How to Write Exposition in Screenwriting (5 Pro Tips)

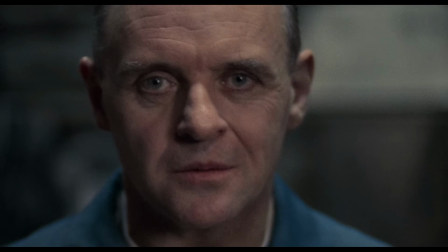(8:16)
One of the best examples of this technique can be found in the movie Silence of the Lambs. In this scene, Hannibal Lecter pulls Clarice's backstory out of her, little by little.
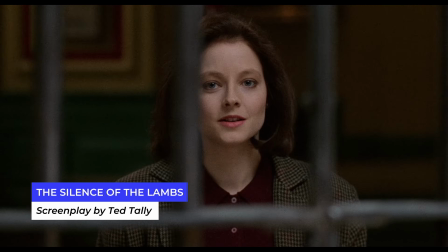(8:27) Why did you leave that ranch? Doctor, we don't have any more time for any of this now.
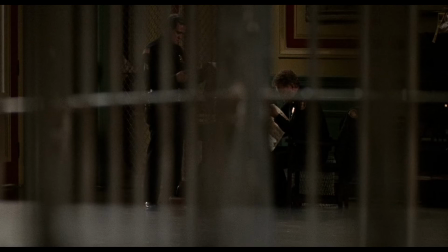(8:34) But we don't reckon time the same way, do we, Clarice? This is all the time you'll ever have.
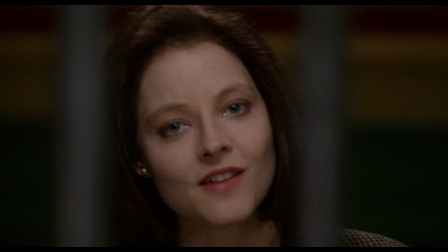(8:39) Later. Now, please listen to me. We've only got 5... No. I will listen now.
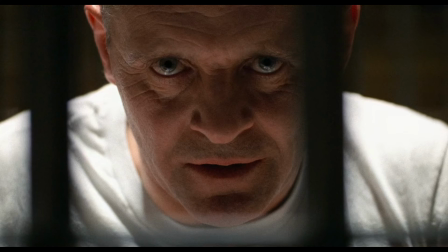(8:47) After your father's murder, you were orphaned. You were 10 years old. You went to live with cousins on a sheep and horse ranch in Montana.
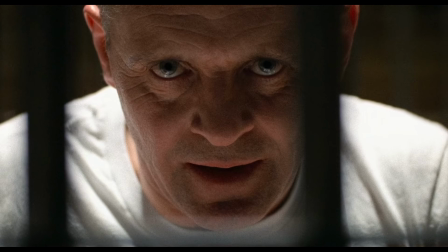(8:54) And
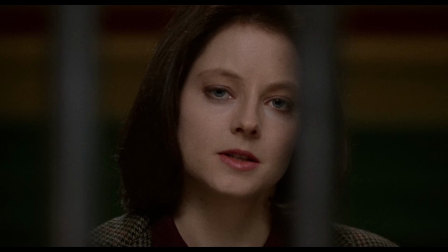(8:57) one morning, I just ran away. not just, Clarice.
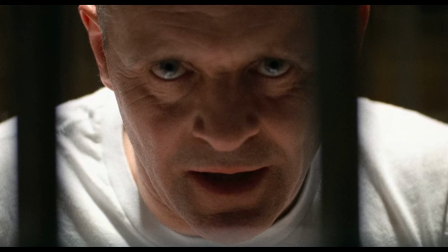(9:02) What set you off? You started at what time? Early.
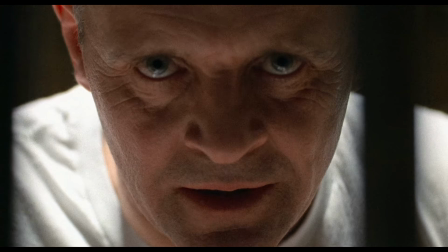(9:07) Still dark. Then something woke you, didn't it? Was it a dream? What was it?
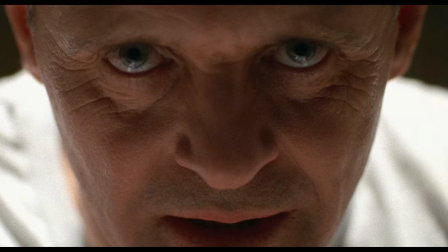(9:13) I heard a strange noise. What was it? It was screaming.
You see, Clarice doesn't want to give it up because opening up means giving him power over her. That tension, the fight to keep control, makes every reveal feel true and earned. The audience has no idea you're revealing necessary backstory because the information is a prize to be wrested out of the other character. I know what you're thinking. You're thinking, when is James going to stop doing this Hannibal Lecter impersonation?
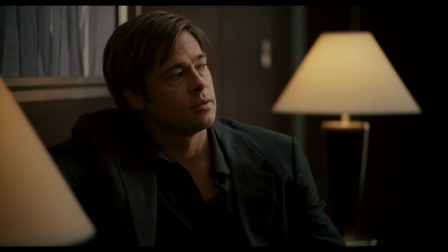(9:49)
Well, how about right now? You're also probably thinking, sure, this technique works in a thriller, but will it work in something like a drama? In the baseball drama Moneyball,
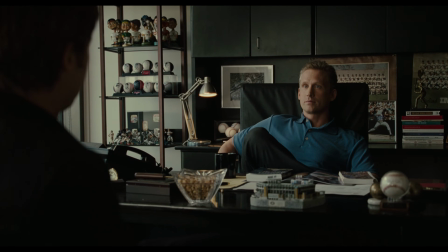(9:57)
Billy Beane, played by Brad Pitt, is talking to a rival GM about possible trades when he notices that Peter Brand,
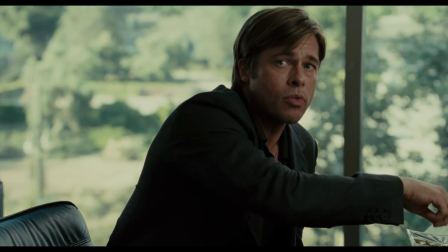(10:04)
a young exec played by Jonah Hill, is quietly nixing his offers. Brand knows something, and Beane wants to know what that is.
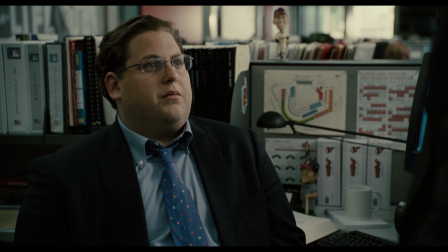(10:15) What happened in that room? I'm not quite sure what you're asking me, Mr. Bean.
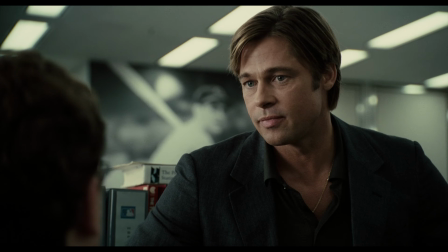(10:21) What did you tell Bruce? Just told Bruce I like Garcia.
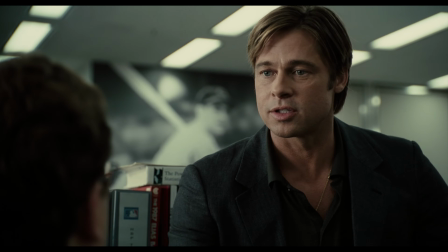(10:27) You like Garcia. Why?
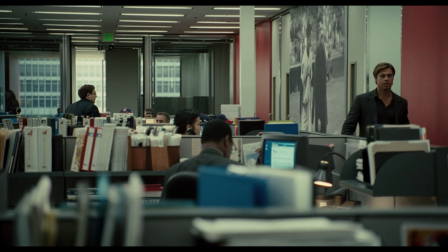(10:31)
Brand is reluctant to speak in this setting, so Beane coaxes him away from the office.
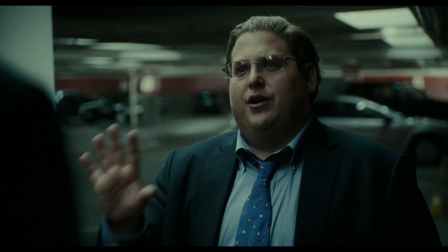(10:37) Okay, people who run ball clubs, they think in terms of buying players. Your goal shouldn't be to buy players.
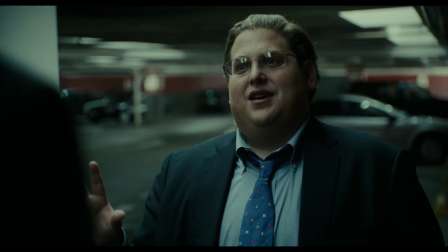(10:45) Your goal should be to buy wins. And in order to buy wins, you need to buy runs.
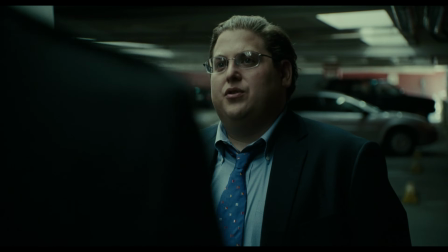(10:51)
This scene in the parking lot is really a massive expo dump, but by adding a layer of subterfuge, you don't even notice it.
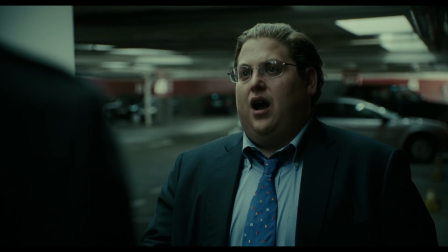(10:58)
The writers turned this potentially dry lecture about stats into a tense bit of espionage. If there's one thing you take away from this video, it's that whenever you've got some backstory or exposition to get out, ask yourself, is there any way that I can hide it from my characters so that they have to work to find it out? Because that's the best hack that I can think of to hide exposition.
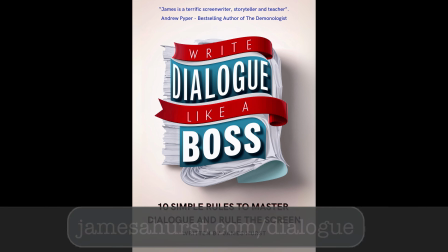(11:21)
Don't forget to download my free PDF, Write Dialogue Like a Boss, by heading to jamesahurst.com/dialogue. And be sure to remember to like and subscribe so you don't miss the next video in this series, which is going to be all about mastering the art of banter. This is James A. Hurst for Screenwright. And remember, you're the only writer you've got, so be kind to yourself. Happy writing.